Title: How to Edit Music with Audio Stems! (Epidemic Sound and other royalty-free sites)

Hey what is up guys Tava here and let's say that you have a video clip of someone talking like I am right now and you want to add some music behind that video clip so you add it but that music has lyrics in it and the lyrics from the music are taken away from what the person is saying as you can kind of hear right now so let's remove the lyrics from that music and just keep the instrumental part but now let's say that we want to cut to a b-roll sequence and we want to have those lyrics back in the music so let's add them back really quickly
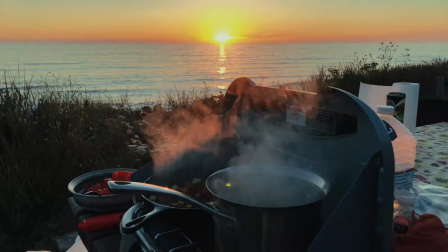let's say we're done with that b-roll segment and we want those lyrics gone so we just have the instrumental music behind me and anyway this was just a long hypothetical explanation to what i'm going to be talking about today which are audio stems what they are and how to use them to
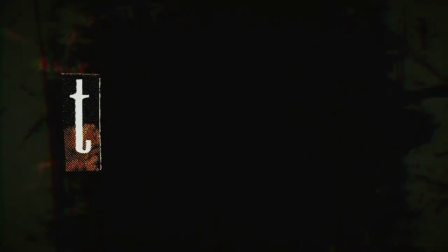41s
enhance your videos okay so if you've ever used a royalty-free music site like epidemic sound music bed art list something like that you've probably seen the option to download audio stems before and if you don't know what it is it seems like an option that you're never going to use and you just ignore it, which I've personally done a lot of the time. But if you know how to use it, it's actually a very valuable tool that I'm going to be showing you how to utilize here. So for this example, I'm going to be using Epidemic Sound because that's the subscription I have for my music library, but it'll probably work pretty similarly in different music sites.
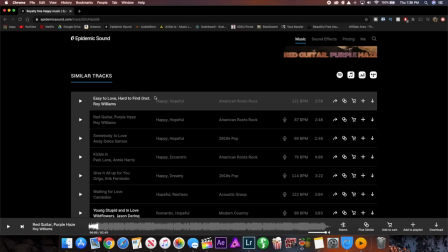75s
So just for example, the song I'm going to be using is called Red Guitar, Purple Haze.
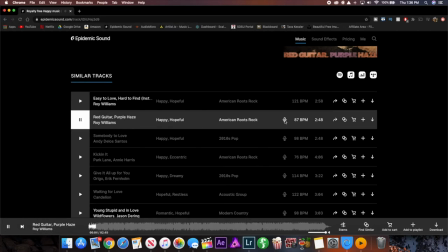79s
And if you play the song like any song inside of Epidemic Sound with lyrics, as you can see with the little vocal thing here, if you pause it here, what you can see is the regular waveform here at the bottom.
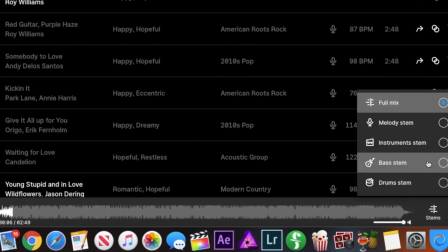87s
But if you go over to the stems here you can basically switch between different stems to hear what they sound like.
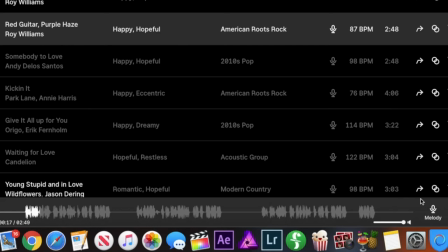92s
So if we click on melody you can hear that it's just the vocal part of the song. If we go over here and click on instruments it's the instrumental part.
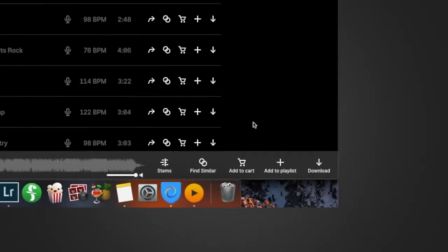100s
It's pretty self-explanatory but that's basically what it does. But when you go over to the right here and click on download what it's going to give you the option to do is either download the full mix which
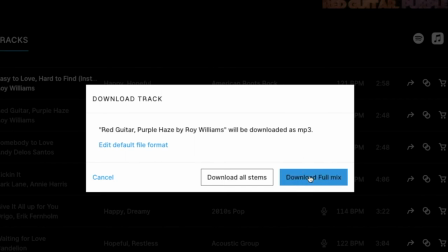108s
is the complete song all the pieces mixed together as they should be or download all stems which you're going to want to do because it allows you to use different stems in different places and mix the sound yourself.
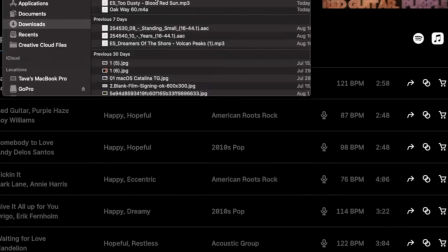118s
So if you just download all stems it'll begin downloading and once your stems are downloaded it's going to show in a little zip file
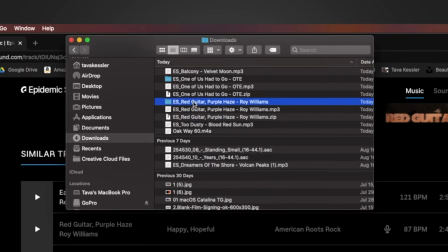124s
here you just have to double click to open it and it's going to create a folder and if you open the folder you can see all the different stems.
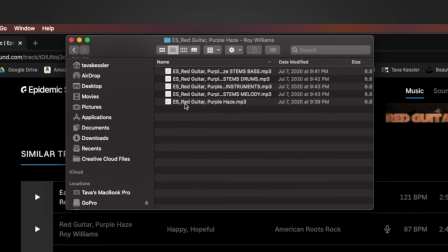130s
So it has the bass, drums, instruments, melody and then the total mix that you can download individually or in this package. So what we're gonna do is take these four different stems put them together and then use them to mix in and out of vocal parts of the video as well as the song.
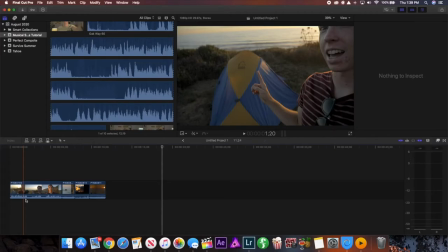145s
So let's get started. Alright so just for example here I have some video sample clips inside of Final Cut Pro and as you can see the first bit is with me talking
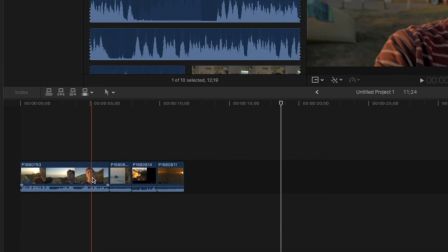151s
in front of the camera so I obviously don't want lyrics in the music here but then it cuts to some b-roll clips and we
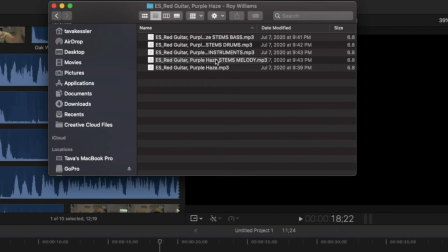157s
do want lyrics for this part so if we go to finder where we store these clips what we can do is drag each one in individually
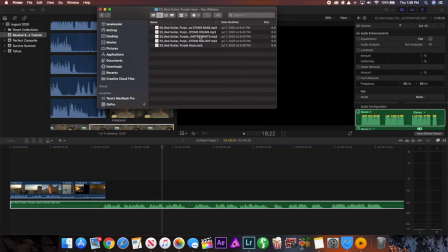163s
place them on top of each other and then you can really get started making it as good as you want so now as you can see I
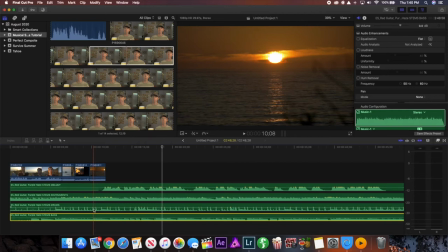169s
have all the different stems in place it goes melody instruments drums and bass and as you can see this helps you visualize the music a
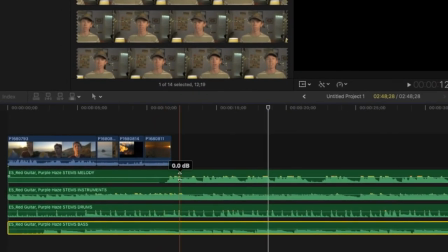175s
lot better as well because you can see the lyrics don't start until this point you can see where the lyrics come in and out of the song as
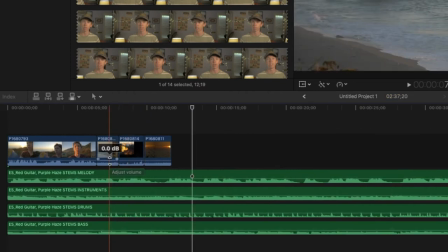181s
well as the instruments bass and drums if we look at how this is laid out right now you can see that the melody part of the song goes over the part where i'm talking so there's going to be lyrics interfering with what i'm trying to say which is going to make it hard
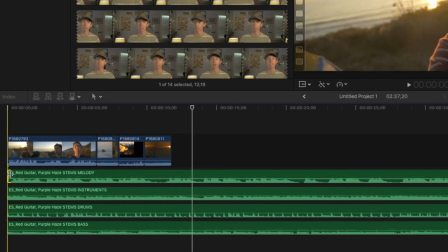193s
to understand so the super easy thing you have to do is just drag the melody part back across from that part where the person is speaking fade it out using this little dropper thing right here and now basically it's only going to be instrumental music over the part where I'm talking but then
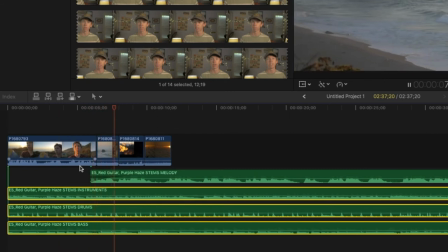207s
it's going to fade in right as the b-roll part starts to add that nice lyrical aspect.
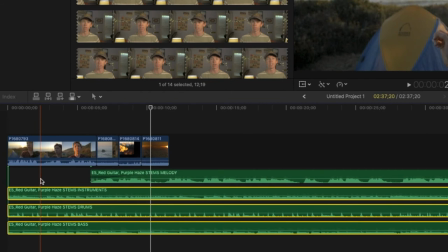212s
The other really great thing about having all your stems separate is the ability to adjust the volume on the different aspects of the song. So if you want your instruments to be a little bit louder you can increase that volume there.
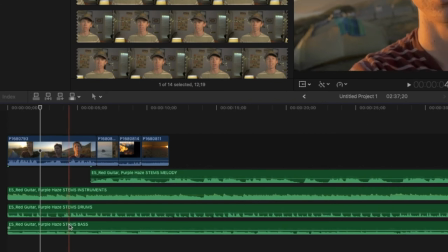223s
If you want the drums to be louder or the bass to be quieter whatever you want it to specifically be it's really easy to adjust whereas with a regular full song track it would be very hard to do these things so for example here where i'm talking it's a bit too loud on
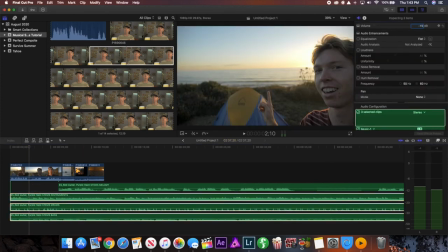235s
the instrumental side so if i reduce that sound down to like negative 15 decibels you can hear that this part's quieter and then as it
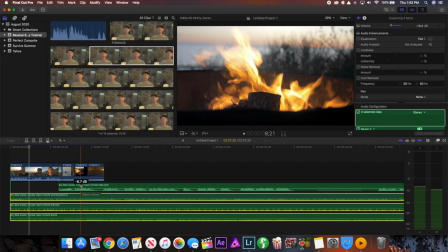243s
comes in the musical track is still at negative 8.7 decibels so the lyrics come in much louder and clearer so you can actually understand the lyrics because
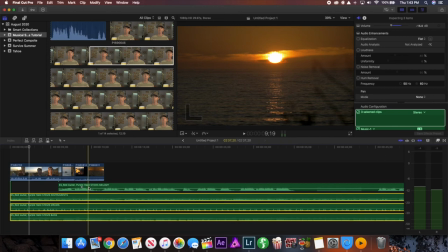250s
in some songs you can't really hear it because it's faded into the other instrumental music so this gives you a lot of flexibility to adjust the volume as you want.
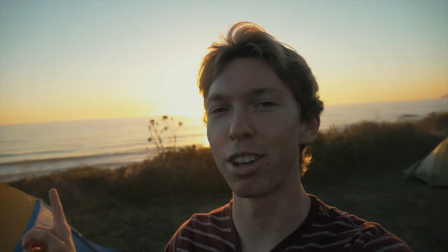258s Looking directly over it with our tent here in the Pacific Ocean there. Just an absolutely gorgeous location.
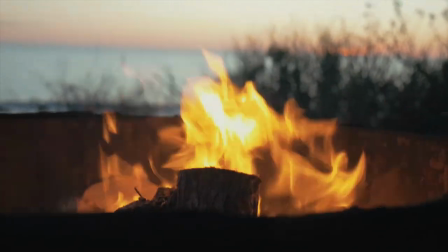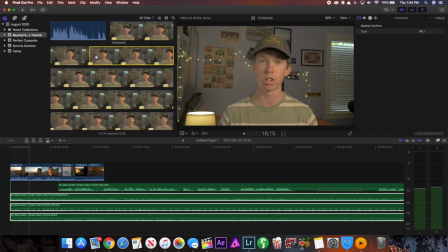269s
And just for one more little example of this idea, I'm going to drag another audio clip in that has me talking.
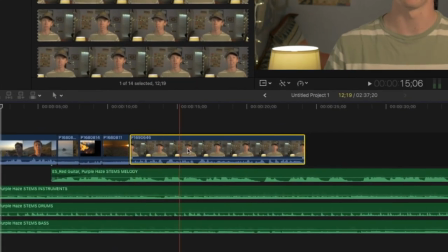275s
It doesn't make sense in the context of this video whatsoever, but now it has this clip of me talking, but the melody track is playing underneath me, so you won't really be able to understand me.
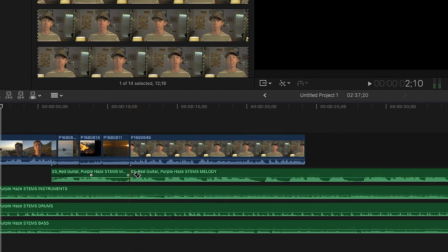283s
So what I'm going to do is just click B for blade, trim this bit of the song here,
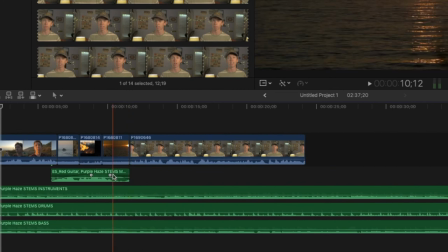287s
and then fade out the audio that has the melody part or the lyrical part, so when it comes back to me talking it's just the instrumental part of the song,
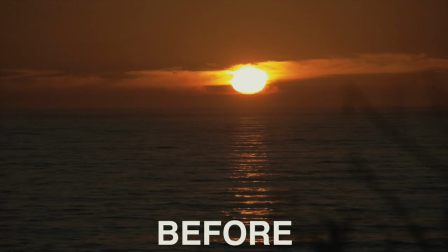295s
so you can actually understand what I'm saying.
A video clip of someone talking like I am right now. If you want to add some... A video clip of someone talking like I am right now.
But anyway, those are just the basic principles of this idea. You can apply it to a lot of different situations with fading in and out music. fading in and out different stems in the music and just getting really creative with what you use this music for. Anyway, that's it for today. If you liked this video be sure to like, share, and subscribe because it helps me out a lot and I will see you all next time.